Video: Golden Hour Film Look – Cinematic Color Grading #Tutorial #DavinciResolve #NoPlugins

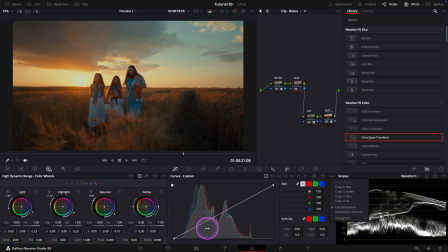4:08 Make sure the editable splines are enabled in the settings. First, let's create a gentle press in the shadows for depth.
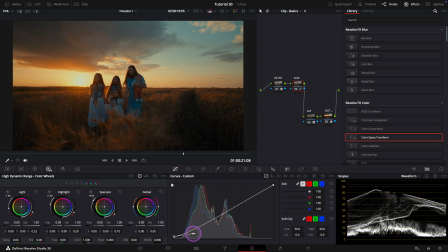4:17 You'll notice that also pulls skin a touch darker. Rather than undoing the shadow work, I'll drop a soft point right on the skin tone. I just click on the face in the viewer to place it, and now lift it slightly to keep faces alive.
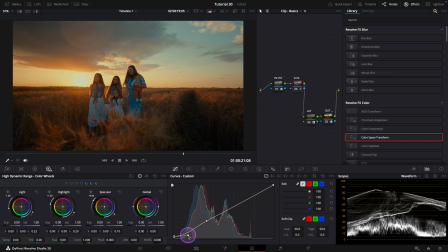4:36 Okay, maybe some more depth in the shadows. Then I'll soften the highlights a little bit. Alright, let's see how far we've come. Nice, I like it. Next, I'm adding a glow on a new node.
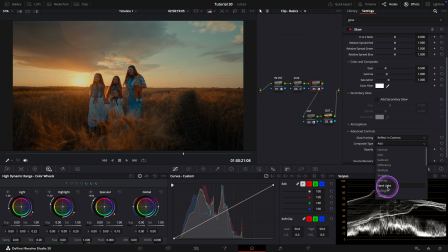4:55 And then I'll switch the composite mode to soft light. You'll see the image darken a bit.
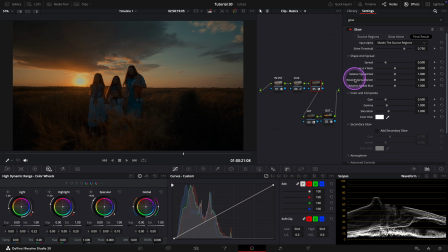5:03 That's expected with soft light as it deepens the mids. But don't worry, we can adjust it.
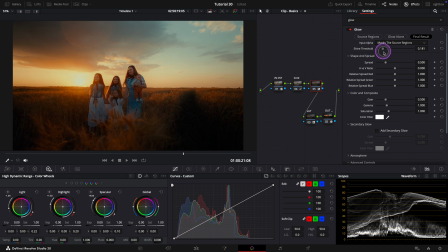5:09 Let's bring the shine threshold down slightly, and then we can open up the spread to control how far the glow wraps around the highlights. Okay, this is good. It's looking a touch oversaturated from the effect,
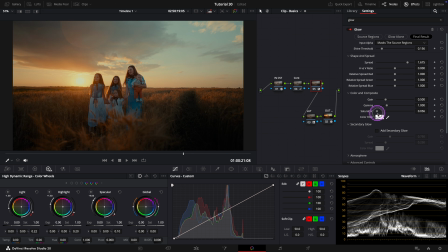5:26 so I'll pull saturation back a little for a cleaner, more cinematic palette. Let's check it. Nice. To make it pop, I'll notch gain and gamma just a bit.
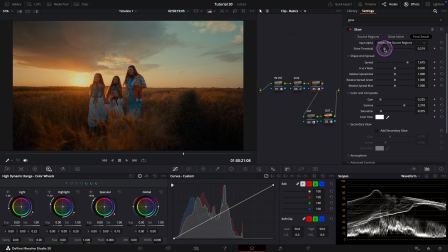5:43 Let's check it again. Much better. If needed, you can always come back to the shine threshold for a final trim. I think I'm happy with this. Subtle, creamy highlight glow without overpowering the grade.
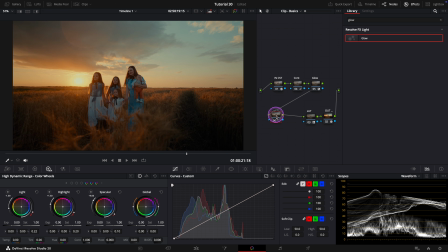6:01 Alright, lastly, I'll add halation, bloom and grain for a final cinematic touch. I'll use Film Look Creator. Let's start with a clean slate and then add the effects.
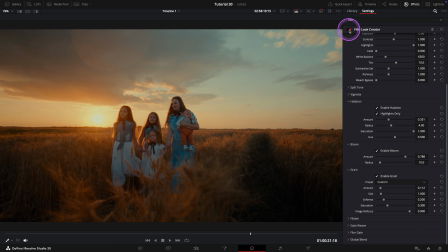6:20 Let's check it. Awesome. This is looking great.
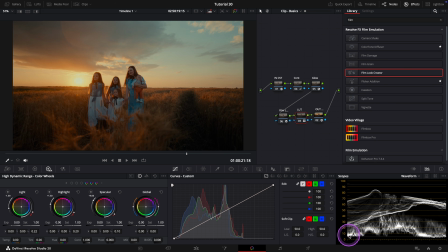6:25 But before we wrap this up, I want to revisit the contrast note. The shadows seem a little too close to zero. I'll lift them slightly using the HDR wheels.
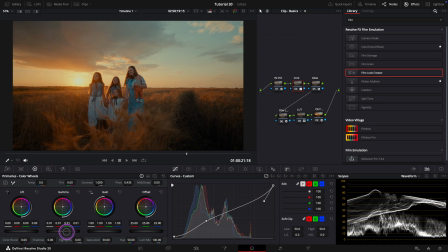6:38 If you want, you can also lift the midtones a bit using the gamma wheel under primaries to add some air.
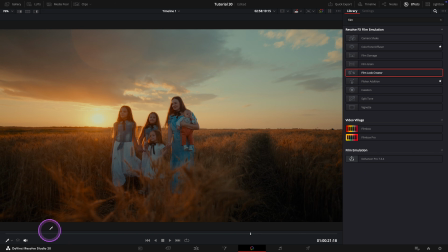6:46 Let's check it again. Looking much better. And there it is, our final look.
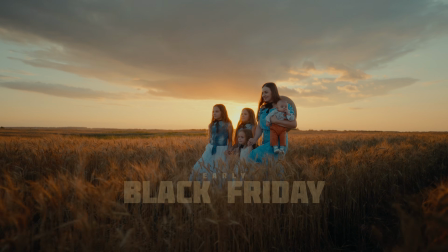6:53 Before we finish, here is the early Black Friday surprise I promised.
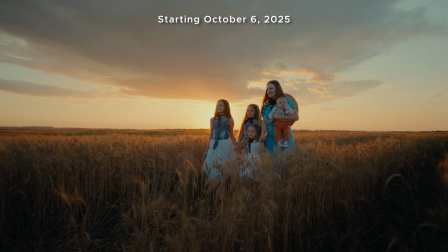6:58 Starting today, October the 6th, 2025, you can use the code BLACK30 to get
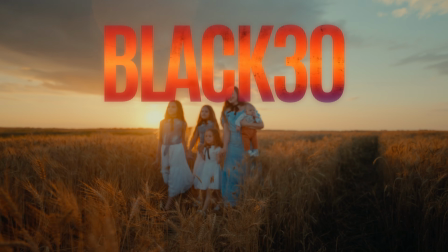7:06 30% off when you purchase the full Mediabee Cinematic LUT Pack.
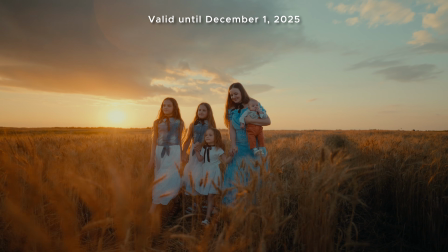7:11 This offer is valid until Cyber Monday, December the 1st, 2025.
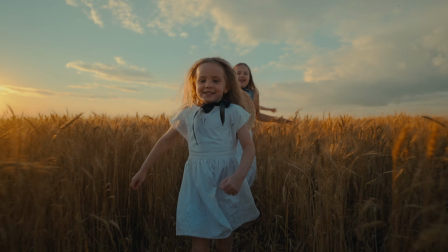7:17 So please don't miss the chance. Please check the video description for the link.
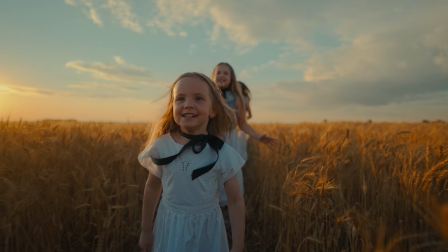7:22 And if you purchase the LUTs and use them in your projects, feel free to tag Mediabee Color Lab on Instagram.
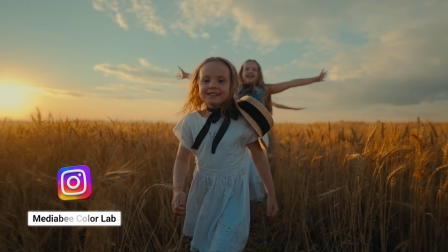7:29 We would love to see them.
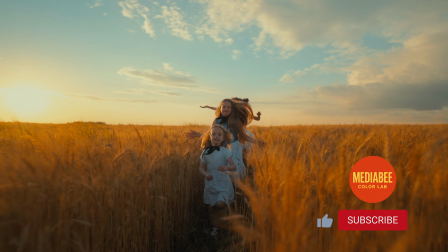7:30 If you like this video, please do not forget to like and subscribe for more DaVinci Resolve color grading tutorials.
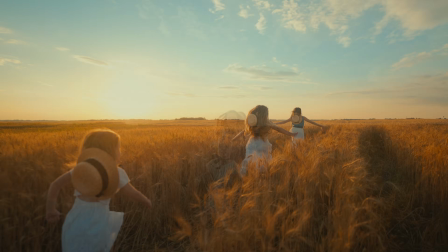7:38 As always, thanks for watching, and I'll see you in the next one.